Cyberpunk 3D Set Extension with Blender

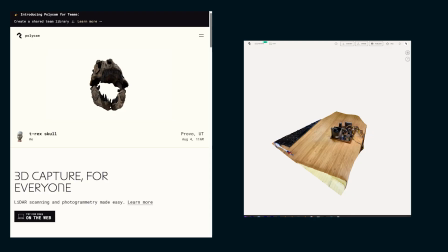We had a bunch of tech pieces on the actual desk on set, and I used polycam to get 3D scans of all of that before we got rid of it after production.
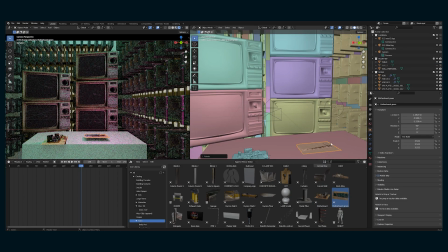So I brought in all of those 3D models, basically just duplicated everything,
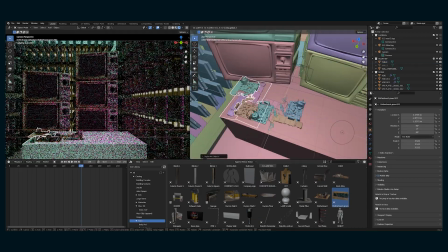rotated it around so it looked a little different, and just made this desk as messy as it was during production.
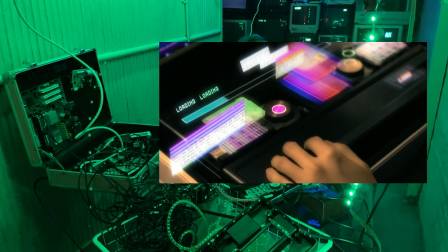We used the same briefcase from another scene and I wanted to cover it up with sort of a
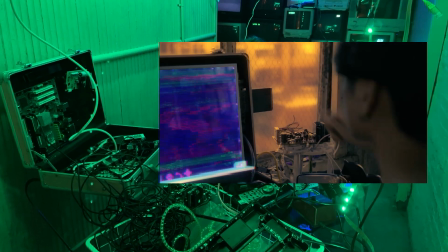hologram emitter and so I used a model of
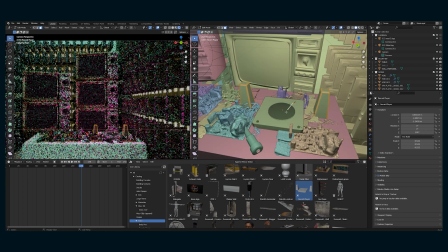a record player which I used in a bedroom set extension and got rid of the speakers and just adjusted it slightly and lined it up so
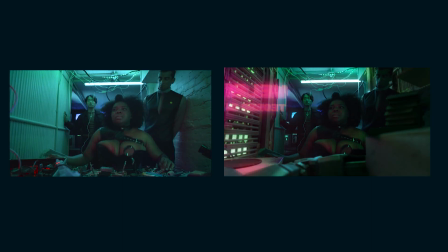that that's what's going to take the place of this briefcase that the hacker is hitting and just for now I bring in a 3D
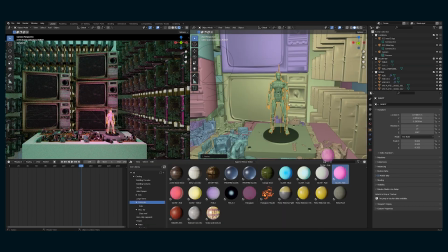model of an android give it a a glowing holographic texture and set it up there. So this is gonna match the lighting that we had on set and the intention of having a magenta hologram floating there.
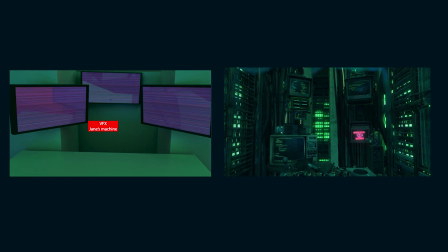In addition to the set extension, the reverse shot of her whole system was always intended to be done in Blender and 3D.
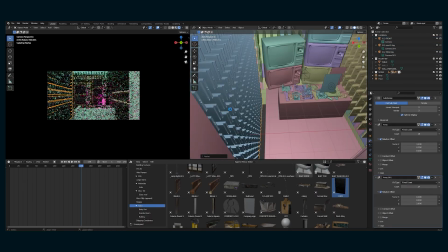So that's why I'm kind of focusing on this direction and building what the second half of the room looks like.
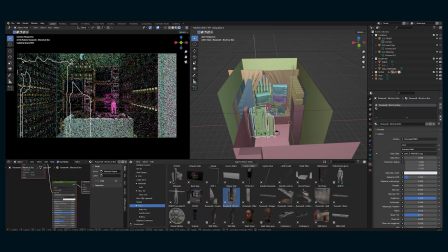For the rest of the room, I'm bringing in 3D models from my assets that I have been using for this film.
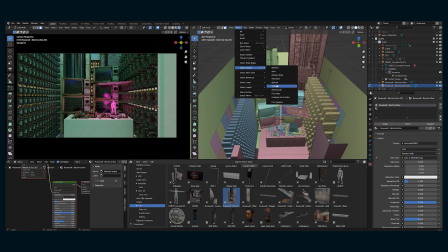And I'm just kind of dragging and dropping some stuff to try it out. And I'm just sort of throwing things in the background and seeing what I'm liking, if it's inspiring other ideas.
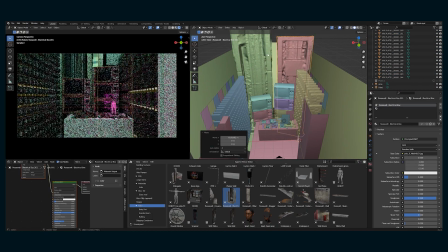But I do really like the 3D scan of the pipes and stuff. It just adds a lot more realism.
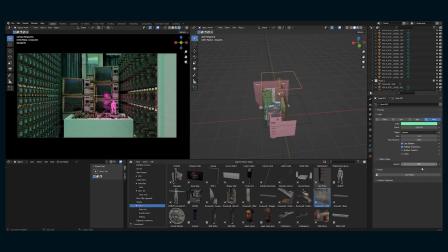And especially when doing full 3D renders, I find that if we have some pieces really tied to reality,
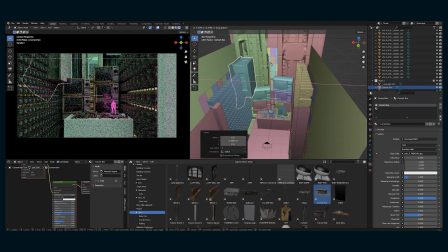whether it's an actual 3D scan of something, or if it's a 3D extrusion of an actual image texture,
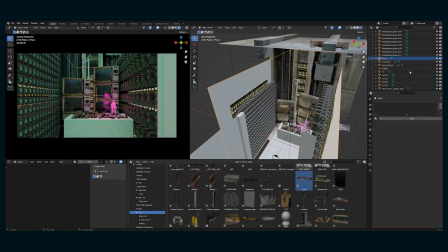that that tends to make renders, for me anyway,
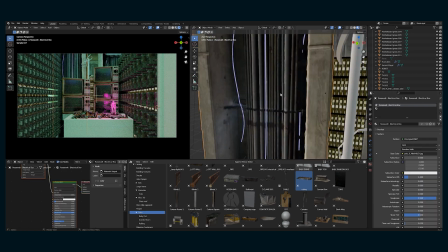look a lot more photorealistic than if everything was just modeled and textured with, you know, textures I'm just building on my own.
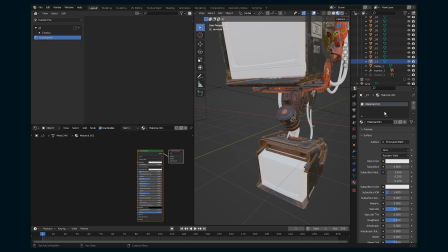I didn't like the TVs that I had, so I ended up actually buying this model from TurboSquid.
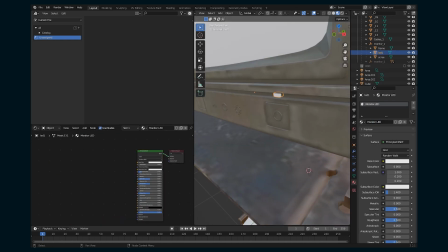It did have the exact kind of look that I wanted, and I liked that they were TVs that were hanging, and I liked that they were a little bit smaller and that there were four of them.
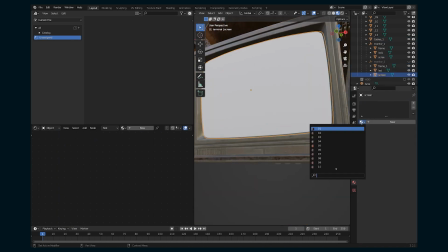So I brought that in, reconnected a bunch of all the textures and stuff,
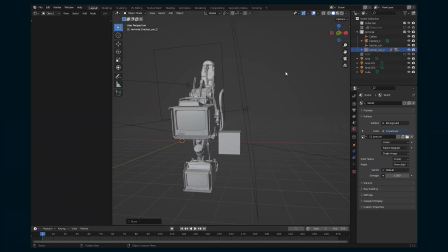and then went through and manually changed like all of the orange color to a company yellow that exists in the world of my film,
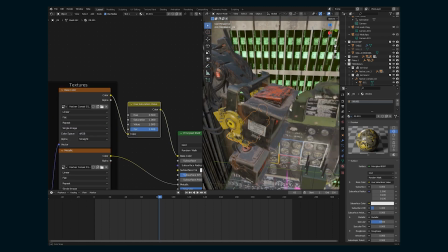and then also got rid of any logos and stuff like that that you saw on the TVs.
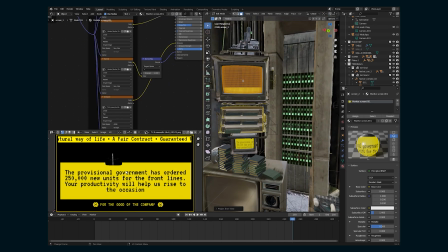So even though it is a model, I did, of course, adjust the look to match what I was going for.
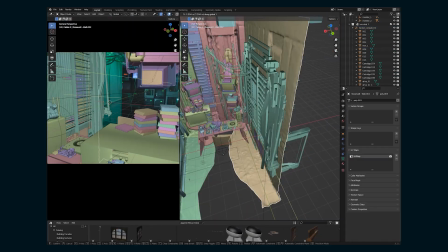So now that everything is in place, I can line it all up for the specific shots that I need.
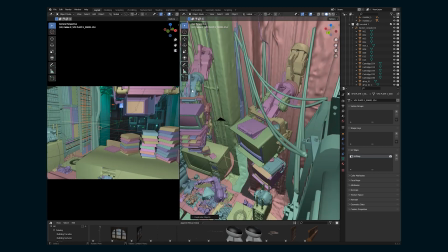So these are the reverse shots.
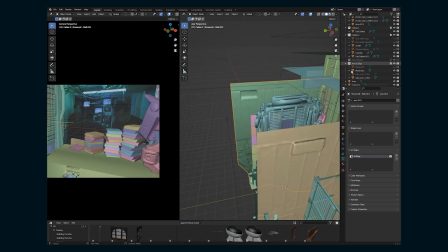I use a background image set to behind so that I can see what the footage is going to look like and I'm basically using all of this 3d
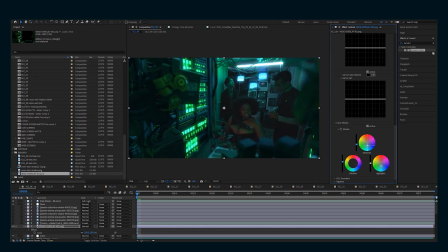model as stuff in the foreground so I'm going to cover up the walls I don't like with the new walls and also have you know
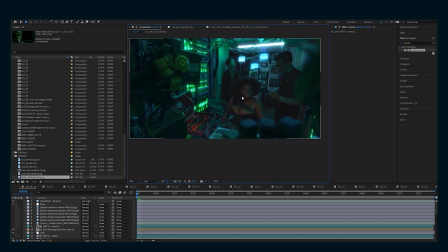the tv screens and the cartridges and things like that in the foreground so I'm going to move everything around so it looks good in each
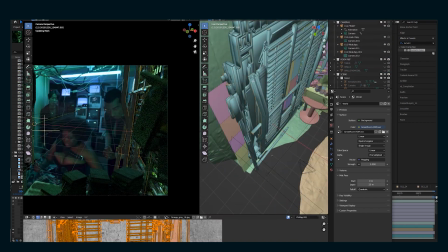shot the nice part about this is because it's locked off I can render just a single frame and use that for my set extension.
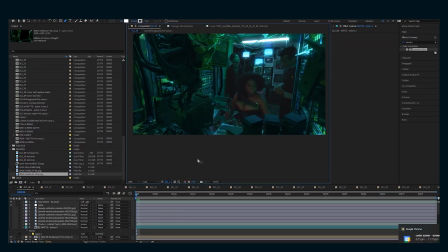So I'm really happy with how this is turning out. So now it's a matter of doing it for the rest of the shots.
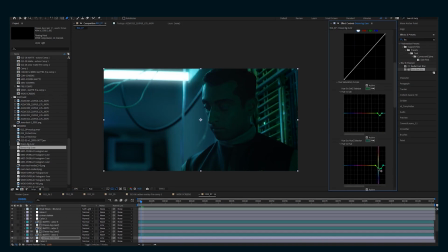So there is the coverage of our characters, Connor and Daso.
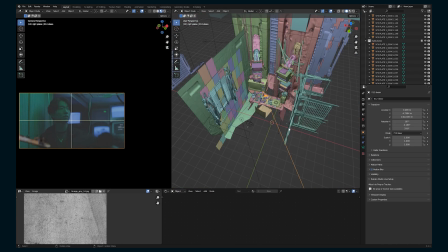And so for each of those, I want some of the wall right behind them or right in front of them to be replaced as well.
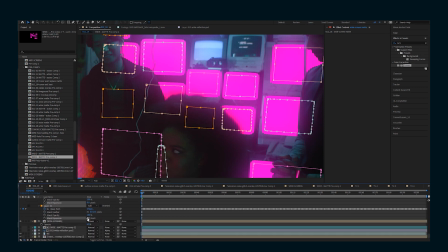Now there's also TV screens behind everyone. So all of the actors for this entire scene had to be rotoscoped, which is a painstaking process.
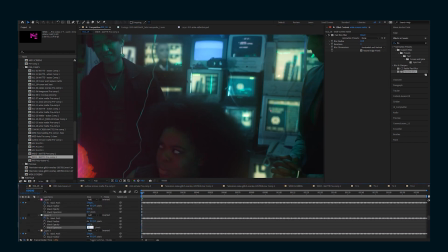But when all the set is done, I can add a bunch of vice messages and various things to the TV screens behind them I can add new
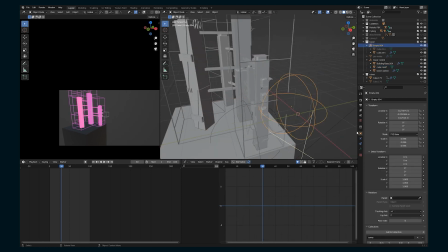walls in front of them and now for the holograms themselves so this is a hologram of the company tower and I use the same 3d model
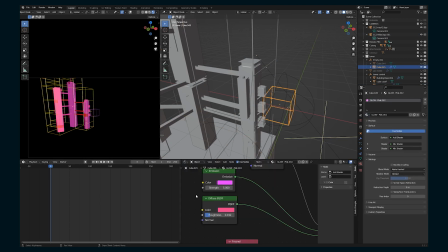that I use for all of the exterior shots and just simplified it and brought it in and lined it up and
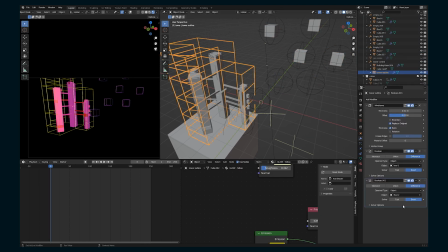In addition to that I kind of wanted this sort of grid that surrounds the tower itself
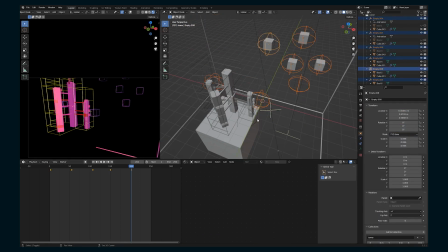And so I just extruded a cube and got that geometry and then added a wireframe.